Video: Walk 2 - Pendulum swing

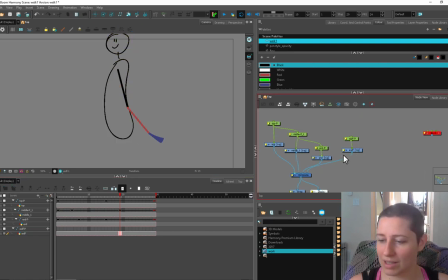(8:02)
His arm is never going to look like that because the bones in your arm don't, don't really think that's super fun. So if your arm is going back this way, your arm is never going to get beyond straight. Your elbow can't bend back that way that's that that's an
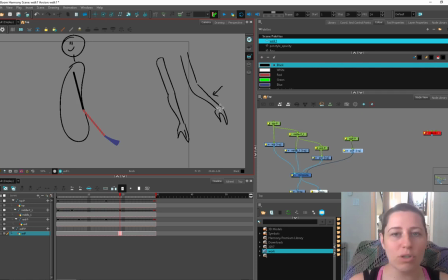(8:20)
uncomfortable way for your arm to be and if you're doing a rubber hose show you can get this far like that much arm torque is possible if the character is made of a rubbery and they're just kind of like down the street but it for the most part your
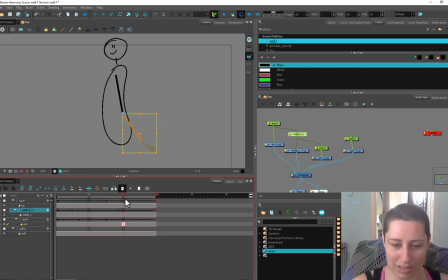(8:39)
arc going this way is not going to be as steep as that so you can bring that down so it doesn't get that far and now his arm swing is going to feel a little bit less like it's shattering his elbow
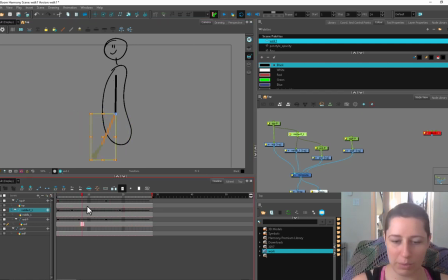(8:58)
and of course if he's really like given a good march then when he's pulling his arm up this way then he's probably going to come a lot farther and have more drag on this arm and of course I keep hiding and bringing back this keyframe here,
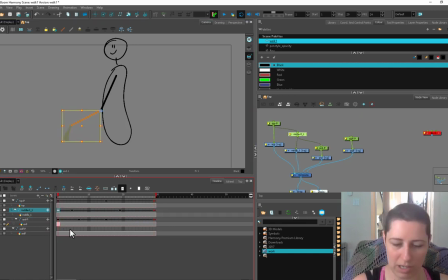(9:16)
and then copying these frames over to the first frame here so that my cycle is going to be preserved. So he's going to pull his arm up really high, and then I actually even want it to stay a lot longer. I want to keep it...
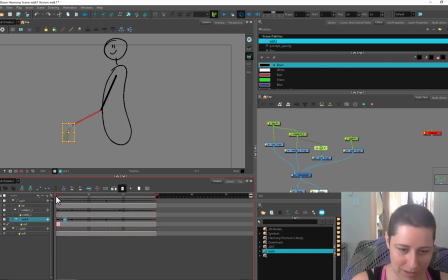(9:31)
His hand is happening a little bit too late there, so you can see it's hitting here and then the hand is swinging really wildly like this. So what I'm going to do is take this frame here in the middle and bring that over there so that once it hits this point, it's already on its way.
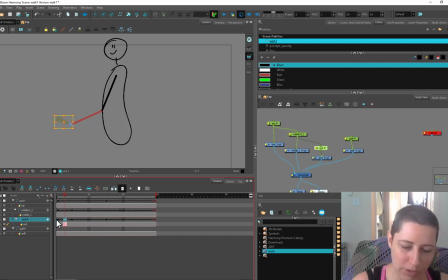(9:50)
Hopefully that makes sense. So I've just taken the halfway point and pulled it back. I even want that to go higher. And then copy that to the end so you're loop loops. Let's see. Yep.
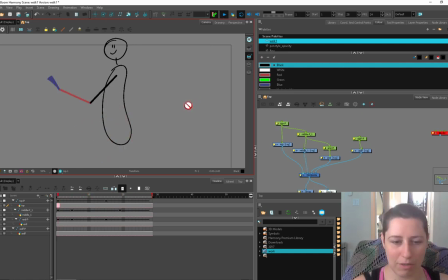(10:09)
Okay. So this feels like it's hitting something. Thunk, thunk, thunk. And that's because I've managed to have the upper arm and lower arm hit that high point at the same time.
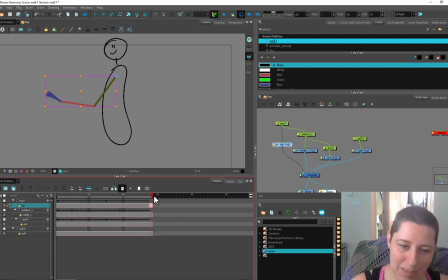(10:25)
See? So they're slamming into the highest point at the same time. And that's what's taking away this lower arms feeling of free to free movement here. So what I have to do is take this frame and then move it back. So I have to pull this back again.
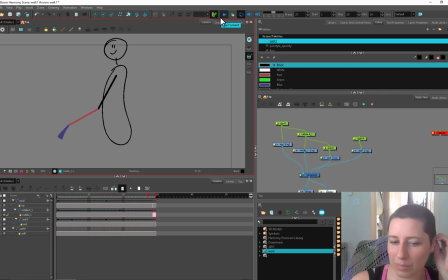(10:40)
And his hand I feel like has to happen a lot later. There you go. So he's getting a little bit more of a big swing and his hands got a lot more flop to it. And it can feel at times like a game of guess and check, but it's not necessarily the wrong way to think about it.